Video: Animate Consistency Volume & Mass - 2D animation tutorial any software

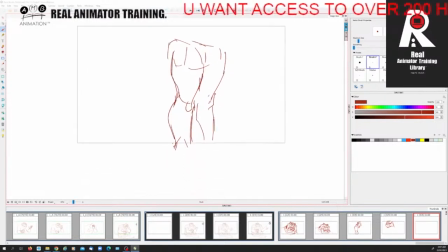1360s
so we want that sorry he's got a bigger heel because if he was a cat right he'd be like that which he is a cat so the heel is here like this but he's standing
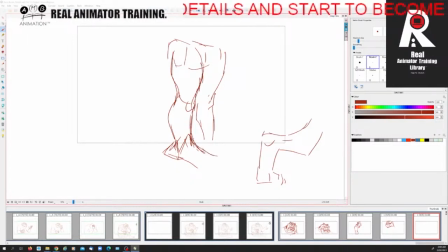1378s
like a man so we're gonna give him more of a heel right and quite a big set of feet to balance him out perhaps they're a little too big in this drawing
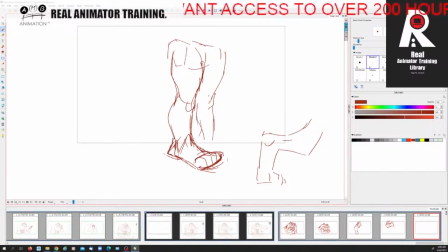1396s
all right let's cut them off right about that so here is very simple he's got like old-school pants that have been got the triangles
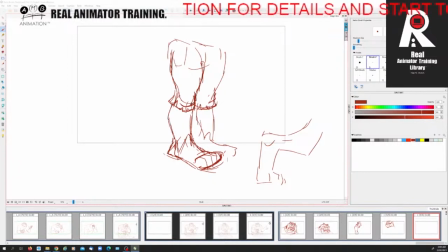1412s
you know and the knees on there so then here along here this insertion point we're just gonna have a stripe along there like that then we're gonna have one big stripe
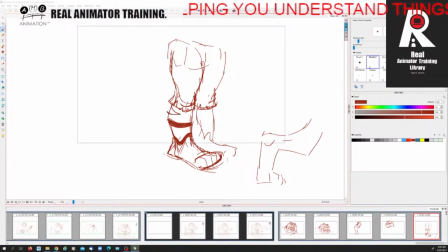1427s
along the middle right and then one little half along the side like that so here I might want to it's the same angle but let's just say his
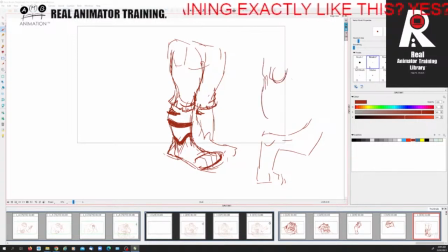1441s
leg had turned to the front right like that so I would do something like that angling down straightening up along the middle and
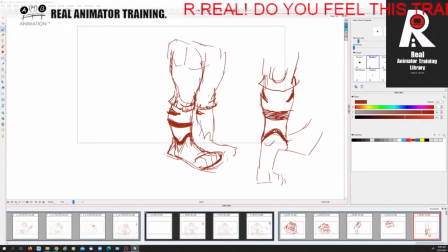1457s
then changing direction on the bottom right so we've got like the front set of feet happening for a stair like that so